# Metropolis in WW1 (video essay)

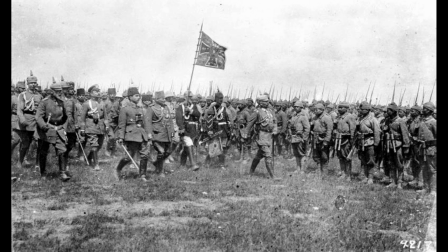0:03 The First World War influenced a lot of films, most notably Metropolis.
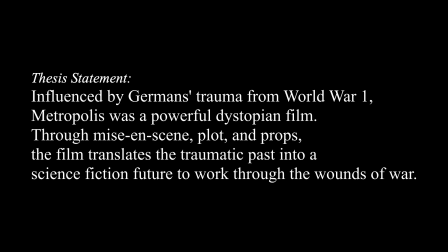0:08 Influenced by Germany's trauma from World War I, Metropolis was a powerful dystopian film. Through mise-en-scène, plot, and props, the film translates the traumatic past into a science fiction future to work through the wounds of war.
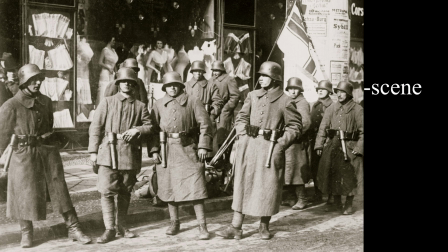0:22 In this video, I will connect each evidences mentioned in my thesis statement to where it was based on history.
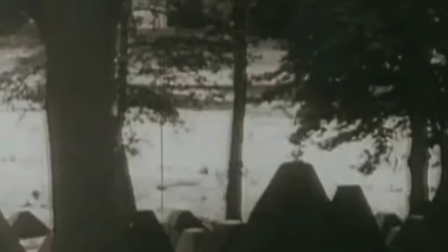0:30 Let's go back in time 9 years before Metropolis was released. We are now in 1918.
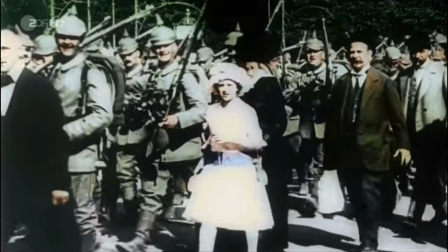0:37 World War I just ended. Germany was thrown into an economic and social despair.
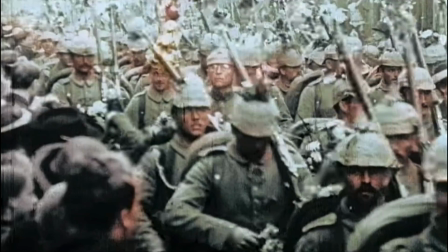0:41 In 1927, Germany was also in Great Depression. Unemployment and violence skyrocketed during those years.
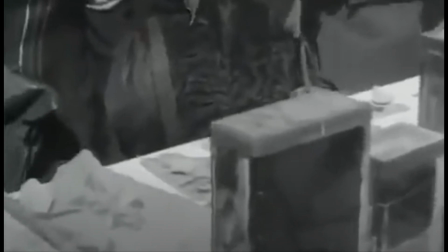0:49 If we were looking into Fritz Lang's eyes, we would understand how hard it was to live in Weimar Germany at that time.
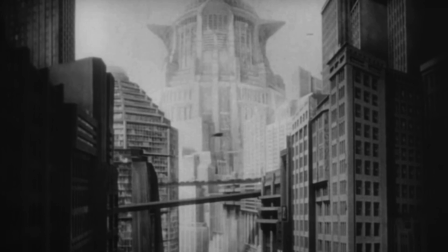0:57 Now let's return to Metropolis and try to analyze how German trauma was shown in the film.
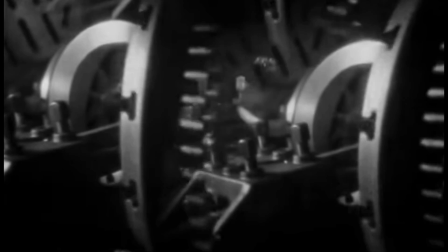1:03 I want to start with the opening scene.
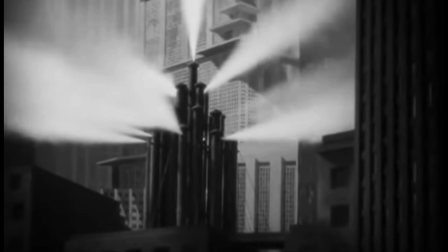1:05 If you noticed how this scene was edited, it shows us a scene of steam coming out of the pipes, then it cuts to the scene of the marching workers.
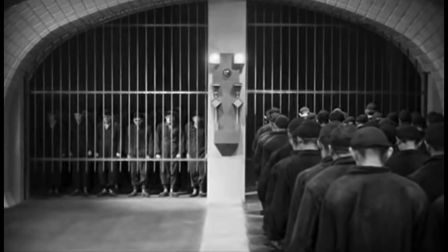1:14 With that in mind, we can already assume that this was inspired by the industrial age despite the futuristic setting.
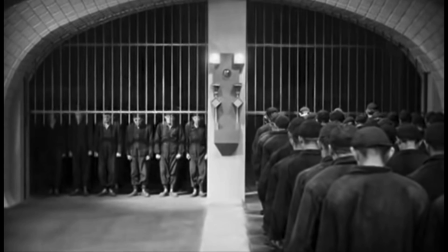1:20 Now, the very first humans that we see in this film were the workers. We can see in this scene that it's like they were in prison.
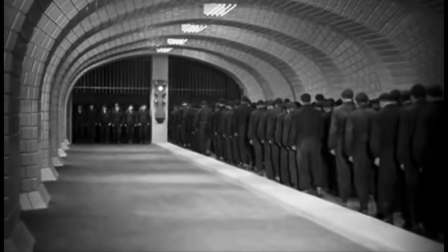1:28 Here are some of the props in the mise-en-scène that proves it.
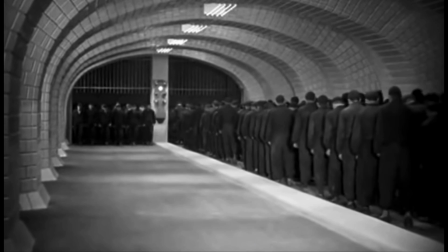1:31 They are working dull uniform, iron bar separates them from each other, and they walk in unison.
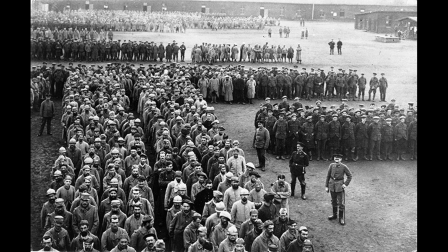1:38 Now I'm going to compare it to a picture of the war. See the similarities? In this scene, we get to see the status of these workers in the community.
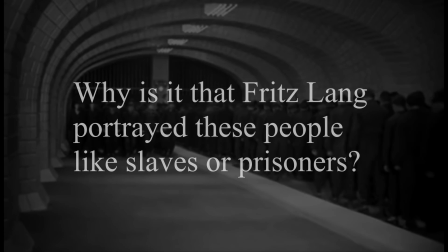1:46 The question is, why is it that Fritz Lang portrayed these people like slaves or prisoners?
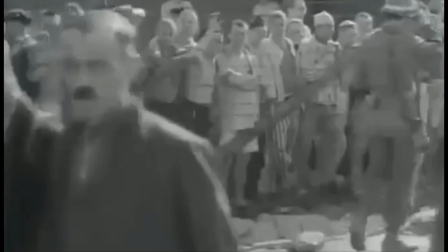1:51 I think since that Lang witnessed the status of the Germans during World War I,
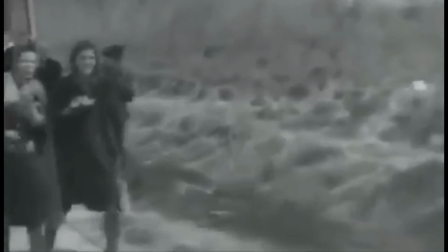1:57 he saw the inequality between the rich and the poor, even the working conditions of the poor.
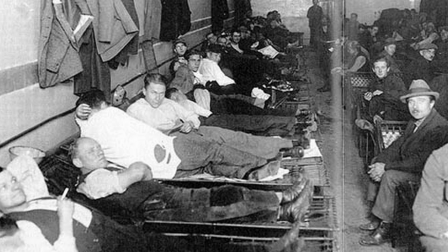2:03 According to facinghistory.org, the population was undernourished and contained many impoverished widows, orphans, and disabled veterans.
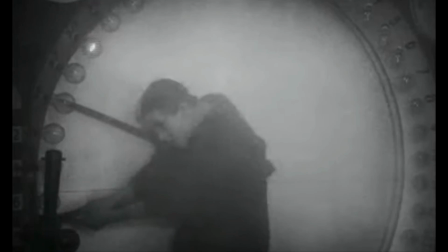2:12 If we observe how the people in the film look like, it seems their condition is not far from what was happening in Weimar Germany.
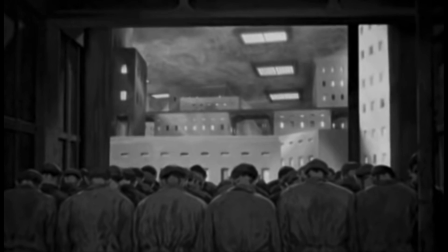2:19 Pay attention to this opening scene. Notice that the framing shows their backs in the underground city.
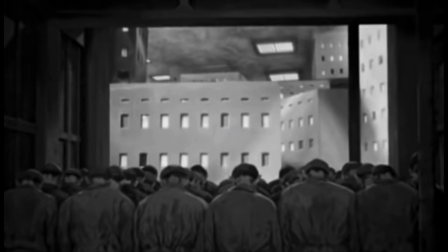2:26 In this scene, the workers are about to return home.
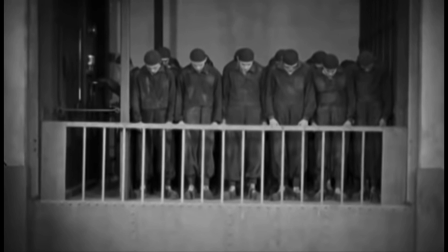2:30 With their heads down, I think this scene portrays men returning home after their defeat in the war.
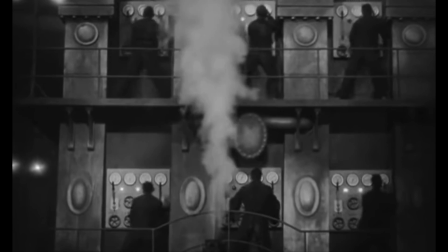2:37 Let's try to look into the plot. We know that the workers symbolize the hands of the society and the city master symbolized the city's head.
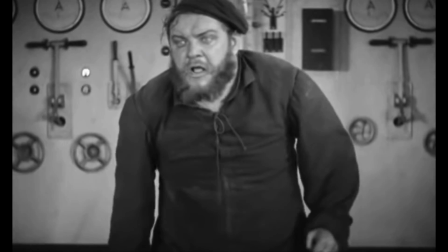2:46 Later in the film, the workers rebelled against the city master because they were tired of living in a marginalized society,
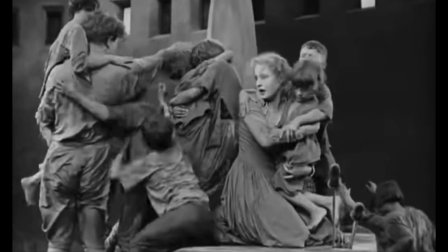2:53 which led to the destruction of the entire city.
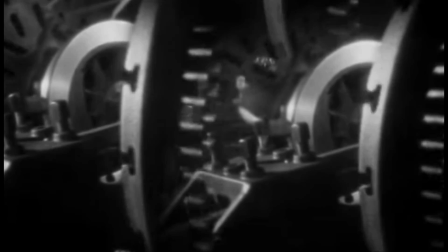2:56 The two central themes of this film is industrialization and mass production.
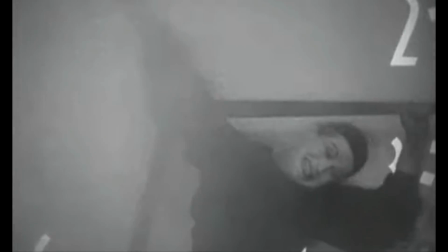3:02 These themes were some of the contributing factors that led to the violence caused by the workers.
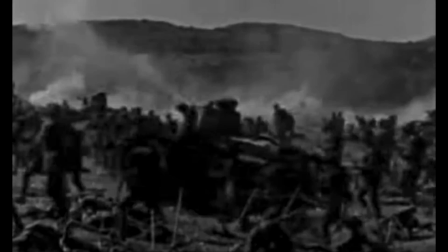3:07 In World War I, industrialization and mass production enhanced the destruction during the war.
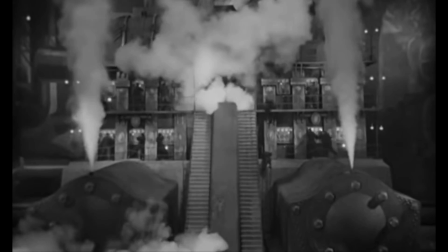3:14 If we try to compare what happened in Metropolis and in Weimar Germany during World War I,
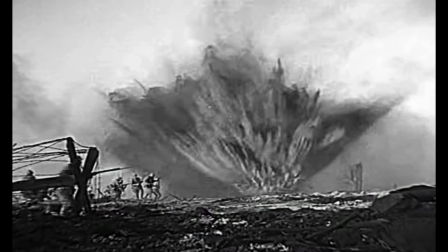3:19 we see that the industrialization and mass production influenced the destruction of the city.
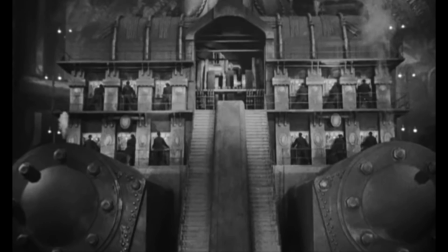3:24 Now we established a connection between the workers in Metropolis and the people of Germany.
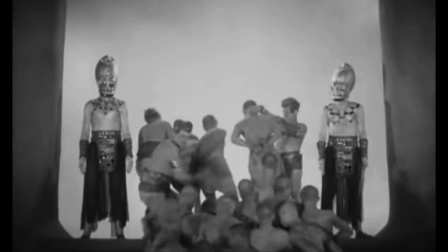3:30 We understand that they feel enslaved and they yearn for freedom.
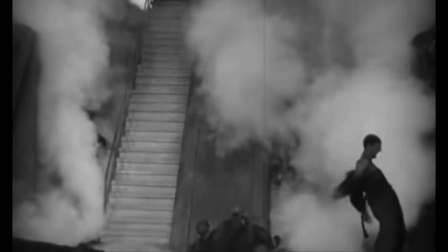3:34 In conclusion, our past trauma as human civilization will always echo back to us through prosthetic memories, such as films like Metropolis.